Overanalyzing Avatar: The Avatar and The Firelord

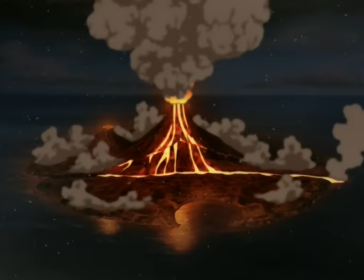I think we could have probably shown that a little better But it's still a cool feat for Roku.
This is amazing Roku.
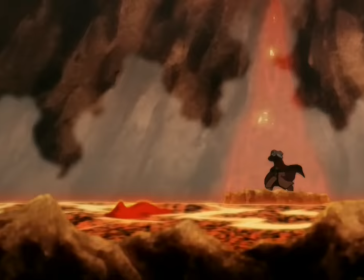You're battling a volcano And you're winning.
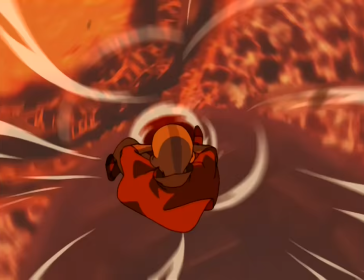I agree the spectacle is really cool But this scene is pretty horribly undercut by the fact that Aang also battled volcano with the objective of
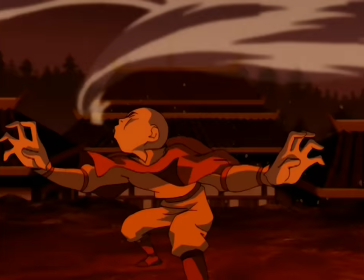saving a town And he actually survived and saved the town and he was just an airbender and a fledgling waterbender I guess he did have some things working
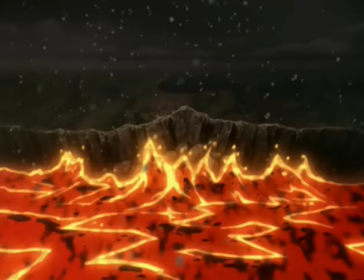for him though as he got to plan before it erupted it seemed like a much less violent eruption the town seemed further away
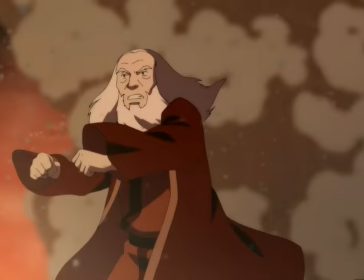and there wasn't an entire ass second volcano but the way ang phrases it still makes roku seem kind of lame
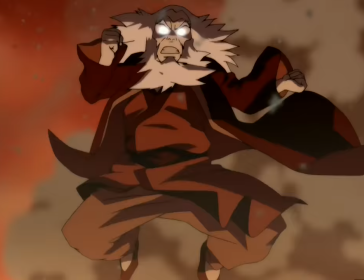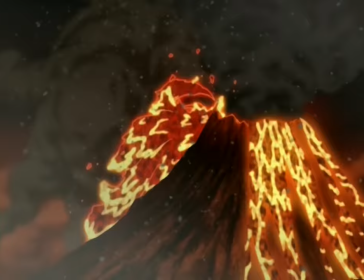fuck that's a cool shot god the spectacle is incredible in these last few minutes i'm not gonna lie need a hand old
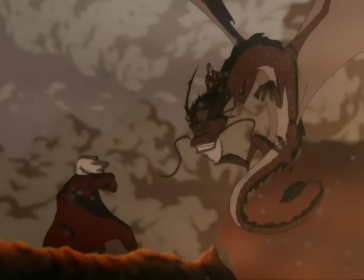friend i like that in this shot sozen shows up and literally covers the second volcano as if the shot is trying to tell us that sozen has that one covered this
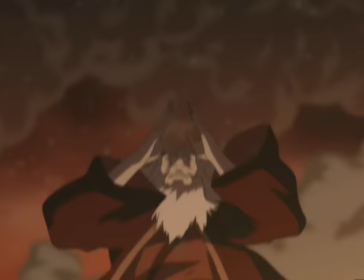show is a really cool language it speaks in when it comes to blocking shots here we get some more roku lava bending which we first saw
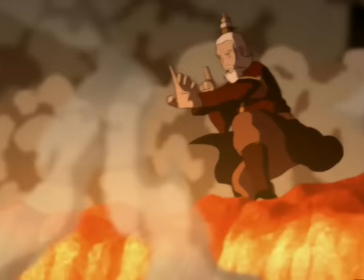him do back in book one in the spirit form cool to see him do it in life too this is the biggest meme form of bending in
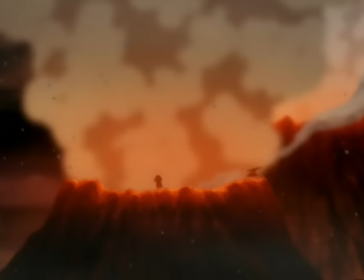the entire show this is a form of firebending somehow what is this what is he even doing he's stealing the heat from the lava in the form of
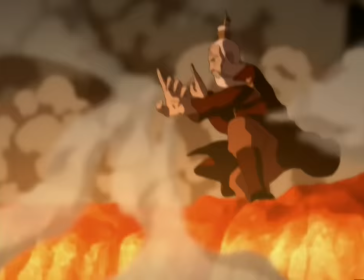volcanic fumes this just doesn't track man and even if it does somehow scientifically it doesn't track with this somehow being firebending i'll tell you that
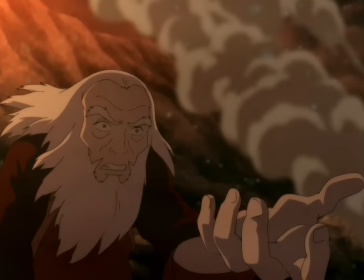much please without you all my plans are suddenly
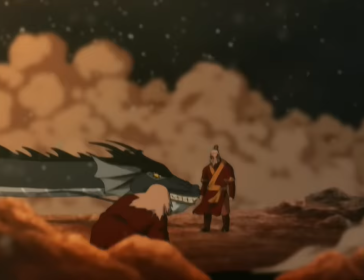possible i have a vision for the future roku i'm not the first one to point this out,
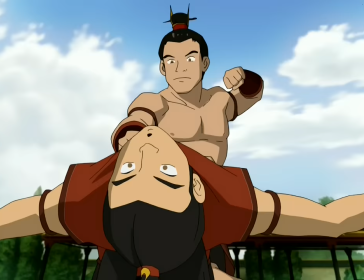but Sozin's betrayal here mirrors the first scene we see these two share. Sozin goes to help Roku, catches him, but ultimately lets him fall. It's a pretty cool little detail. Sozin also has a blue dragon, by the way, which plays back into the imagery of Zuko's dream back in book 2.
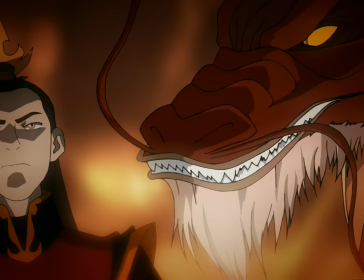The red dragon was the angel on his shoulder, Roku's dragon, and the blue one was the devil, Sozin's dragon. That's a really nice touch.
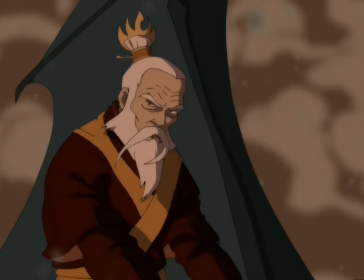Of course, these dragons are both related to Zuko because of a reveal we get later in the episode, so we'll get to that in a sec.
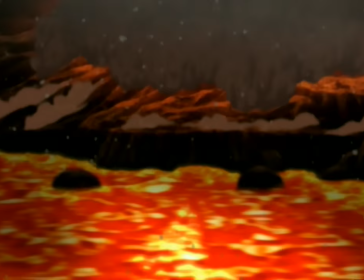Overall, I think Sozin was a great character. Well fleshed out, and despite his heel turn on Roku seeming a little quick, once again, we've got 24 minutes in an episode.
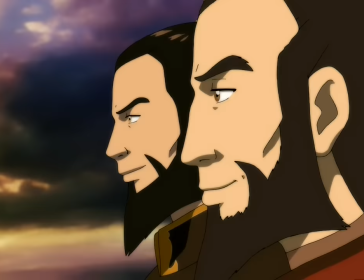We gotta get this shit done. Was he a bad guy in the end? Yeah, what he did was messed up. But like all great villains, we can kinda see where he's coming from to an extent.
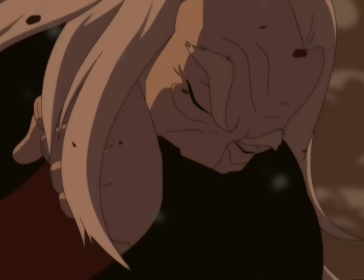So I think his character works really well.
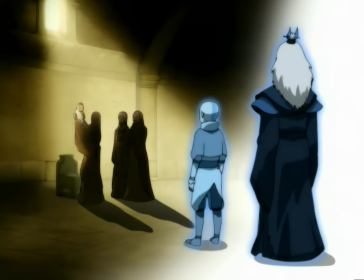Ah, come on, dude. That shit's sad as hell. Fang was ride or die, man. Literally. Interesting to note that these look like female air nomads.
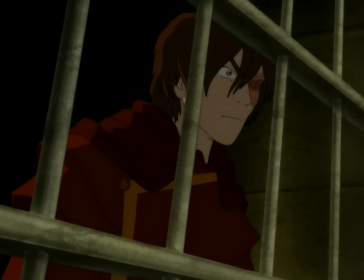So unless these guys came to the Southern Air Temple to help deliver Aang, Aang was either born at the Eastern or Western Air Temple.
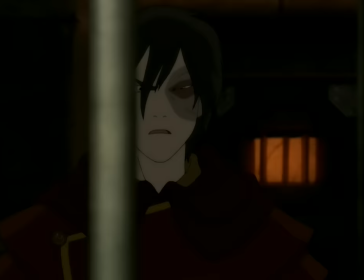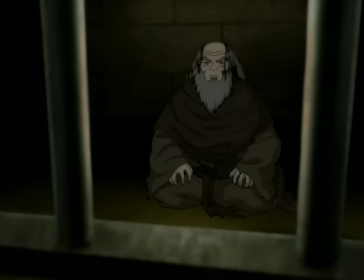This reveal is so good man, what an awesome angle to take.
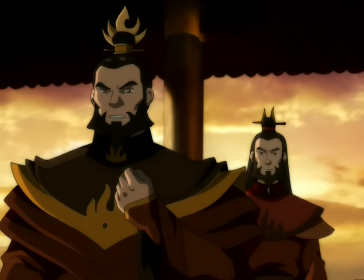It enforces the struggle between good and evil and Zuko so much more, and it just ties together parts of the story that you wouldn't think would be intertwined.
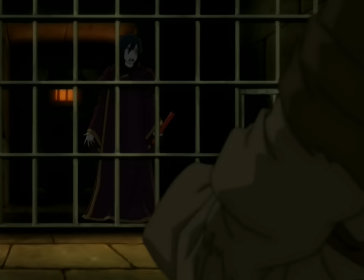This is masterful storytelling, and just amazing scene writing as well, the way it builds up to Iroh saying it.
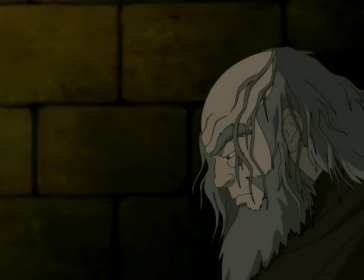And I finally get to talk about the cinematography in these prison scenes Zuko and Iroh share too. Not just in this episode, but this episode especially.
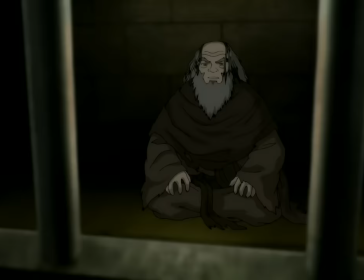Most of the time the shot is framed from within Iroh's cell, so it looks like Zuko is the one that's in prison.
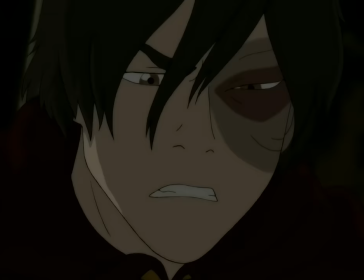There are a lot of shots of Iroh behind bears too, but most of the shots actually zoom in through the bears.
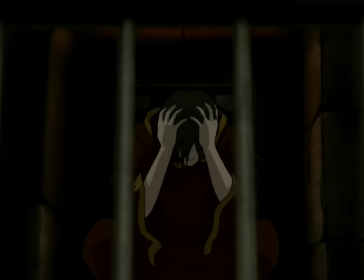On the flip side, a lot of the shots do the opposite for Zuko. They zoom out to show the bears in front of him.
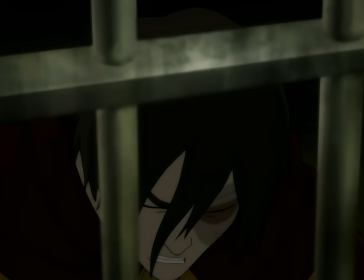This is a metaphor to show Zuko's mental imprisonment in this broken cycle of hate and anger he's found himself in while Iroh is free of it and on the other side of the bears that can find Zuko.
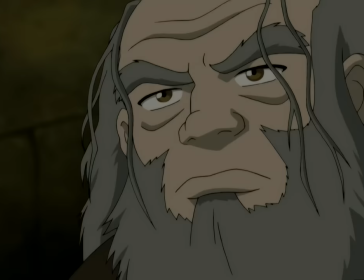Look at this shot especially. If you didn't know the situation here, who would you say is in prison? Zuko is the one behind Varys, and the Light and Iroh are just beyond them. He's the one that needs to break free.
What happened generations ago can be resolved now by you.
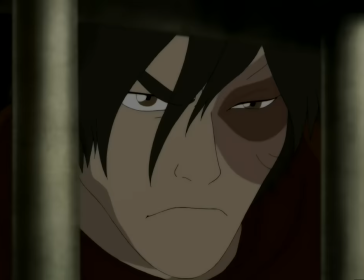Because of your legacy, you alone can cleanse the sins of our family.
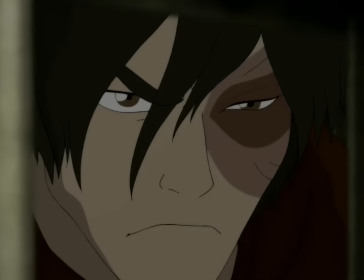And only on this shot, when Iroh explains the role Zuko can still play, does the zoom in on Zuko's frame stare.
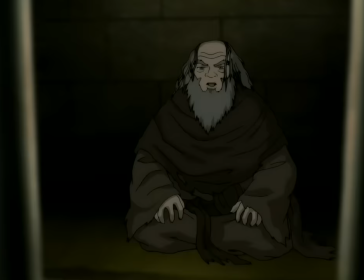He begins to realize he can break free. Not totally yet, as we cut away before the birds are totally out of shot, but he's starting to see it.
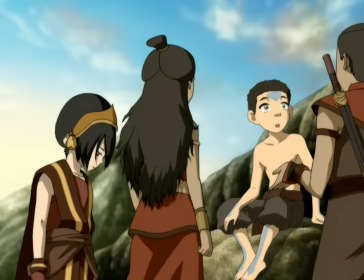The way the camera works in this scene is simply brilliant. It's amazing.
Roku was just as much Fire Nation as Sozin was, right?
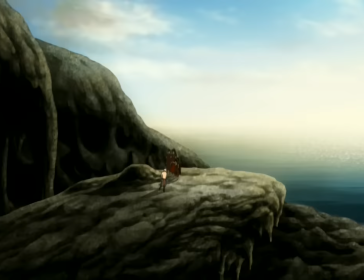If anything, their story proves anyone's capable of great good and great evil.
I like that Aang has his own take on his vision here. I don't think that point was pushed very hard at all in the narrative, but it's cool that Aang had the chance to take it that way.
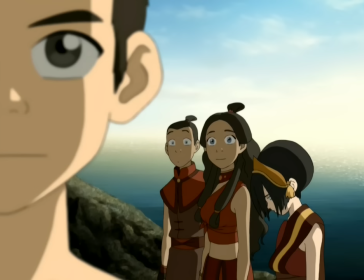I like that a lot.